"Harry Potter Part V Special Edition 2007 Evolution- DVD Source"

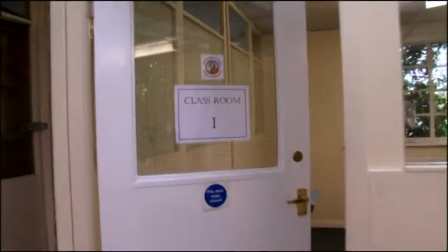We also were able to build a canteen, classrooms for the actors, and our editing rooms and our visual effects room.
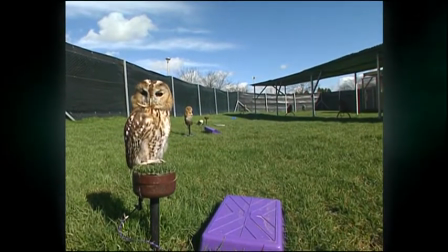Everything was there. We also built the animal compound where we were training all these animals.
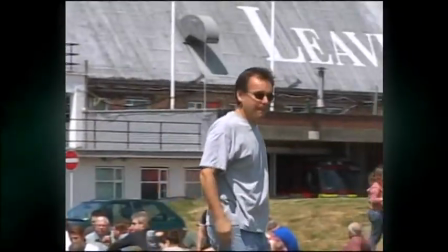Speak.
We even built a big baseball field outside of Leavesden. So it became a full-functioning, you know, Harry Potter world.
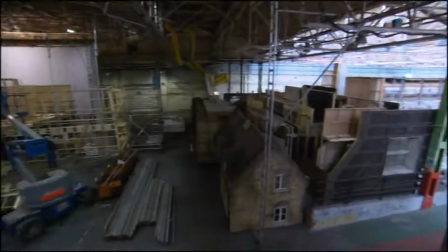But God only knew it was gonna last for eight films. It's very unusual to have an entire facility to oneself... ...and affords us many things that we might not otherwise have. We could leave sets up over multiple films.
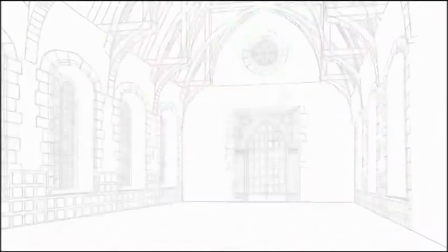And so, you know, some sets have been here forever. but the Great Hall, for example, is one of the first sets that was built.
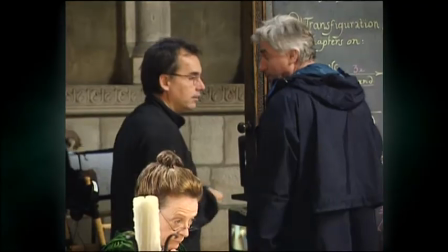And actually, there was a great discussion about that set... ...because Stuart Craig was really determined that we have real Yorkstone.
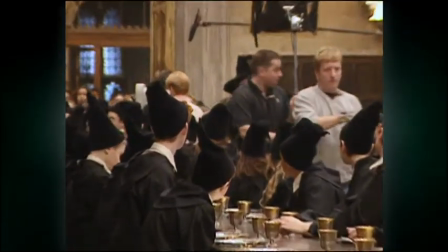In the first film, we were thinking, well, maybe we should paint the floor... ...because it'd be much, much cheaper. Yorkstone's quite expensive. But Stuart insisted, and he was most certainly right...
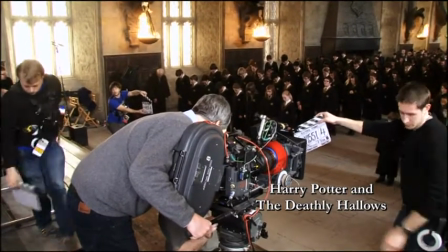...because here we are on the seventh and eighth films... ...and we're still using that same Yorkstone. And the beginning was the word. And the earth was without form and void.
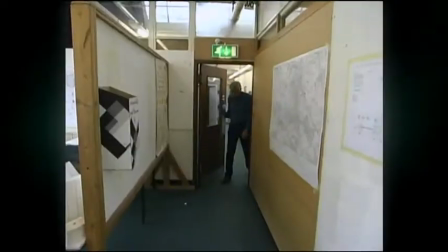And then along came Stuart Craig.
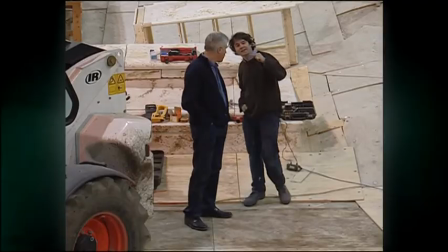Stuart is such a huge influence on the look of the place, the architecture, the aesthetic of the whole thing. Next to Joe Rowling, Stuart interpreted that world architecturally and from a design perspective.
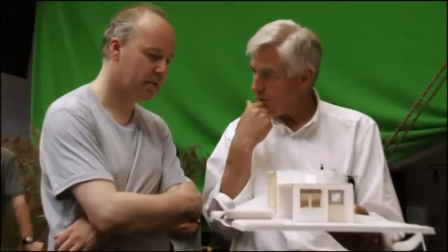And he's done a remarkable job and he's seen the series through ...from the very first film to the final frame.
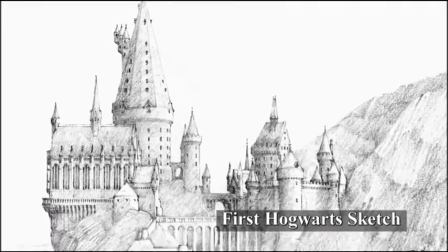I remember my very first sketch of Hogwarts... ...and I remember Chris Columbus saying, ''But it's not big enough.'' I mean, I have a reputation for thinking expensively...
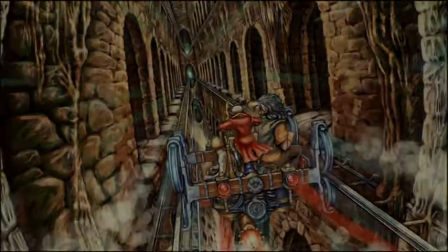...but certainly he encouraged that. This world wasn't to be small and modest.
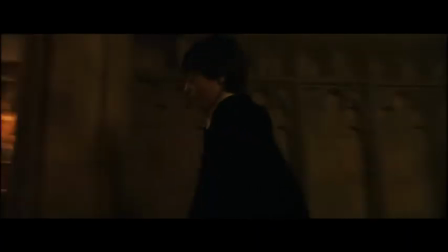We wanted Hogwarts to not only be a frightening magical place... but slightly inviting, you know, it's Harry's real home.
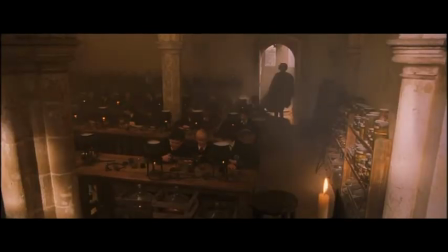You know, we wanted to create sets that would feel like they'd been there for hundreds and hundreds of years, as if they'd been lived in.
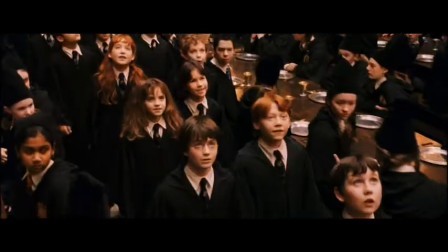And so as magical as they are, you never wanted the audience to doubt for a second that Hogwarts wasn't a real place. And Stuart understood that from the beginning. So these are some photographs from the first Harry Potter film.
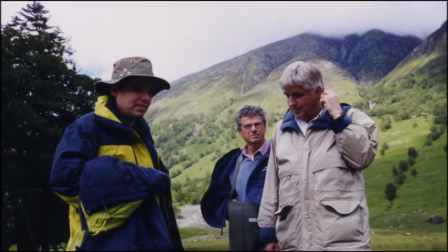Here's Chris Columbus, John Seale, Stuart Craig on that first scout, when we were really finding where we were going to locate everything.
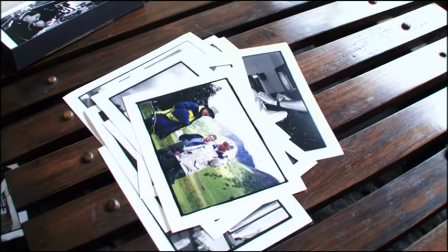It was quite a significant trip, really. Here is Chris and John on location.
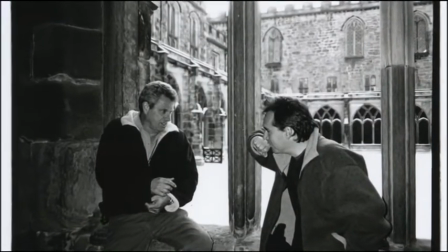I think that was Glastow Cathedral, but I'm not sure. Maybe Durham.
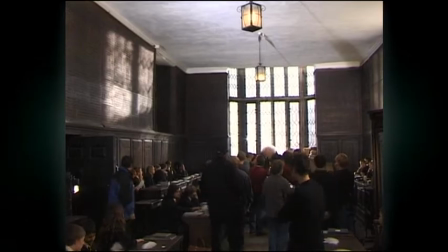In the early days of this series, it was necessary that we also shot on location.
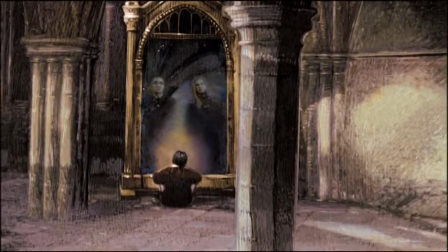We couldn't afford to build the entire world, so you couldn't be too whimsical. the world did have a sort of solid reality about it, because it was real.
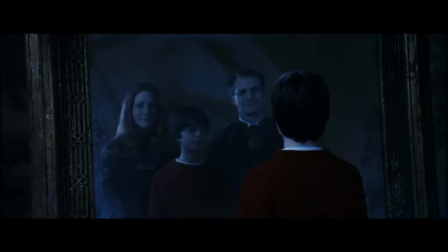Out of that sound reality, the magic came as a surprise.
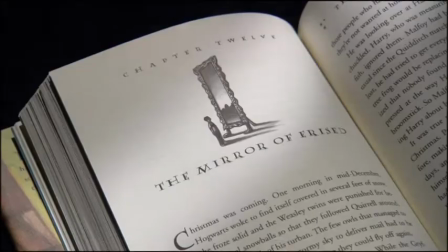That has become a philosophy carried throughout the movies. But, obviously, it isn't the movies that have added the detail. The detail is there in the novels. I remember Jo coming to visit the set during pre-production on the first film, and we were showing her props.
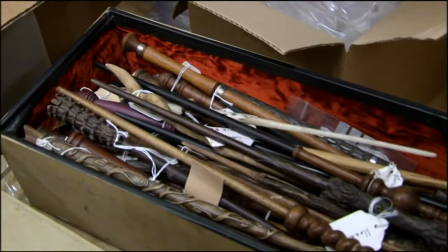and one of the group's props we showed her were the wands and really it was the only criticism that she made when I say criticism,
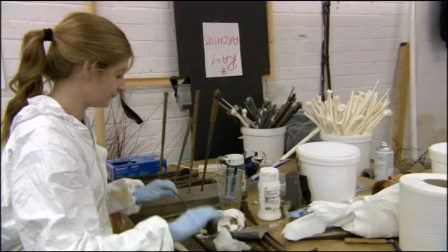it was a very gentle criticism she said, you know, it seems just the wands are a little bit ornate she said she always imagined them to be much rawer, much less refined
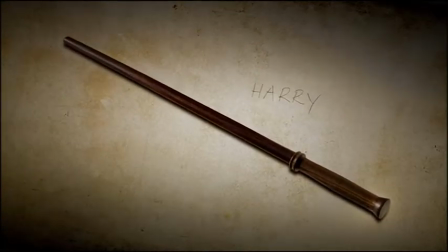and so Harry's wand emerged as a little bit of coarse not decorative at all actually which seems quite appropriate for Harry
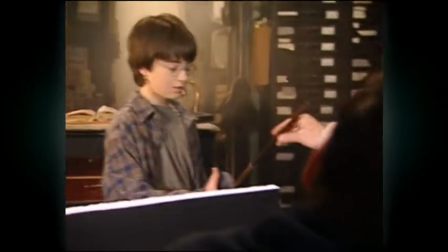in many ways so whenever Jo makes a note it makes tons of sense And Chris
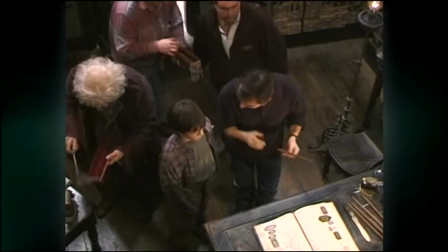so loved everything that Joe had done and did everything in his power to be faithful to it. The directors that followed Chris, all of us were very lucky that Chris made such great decisions.
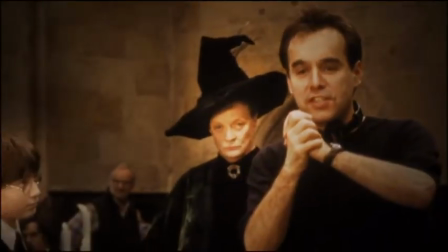One fundamental one, obviously, is the cast.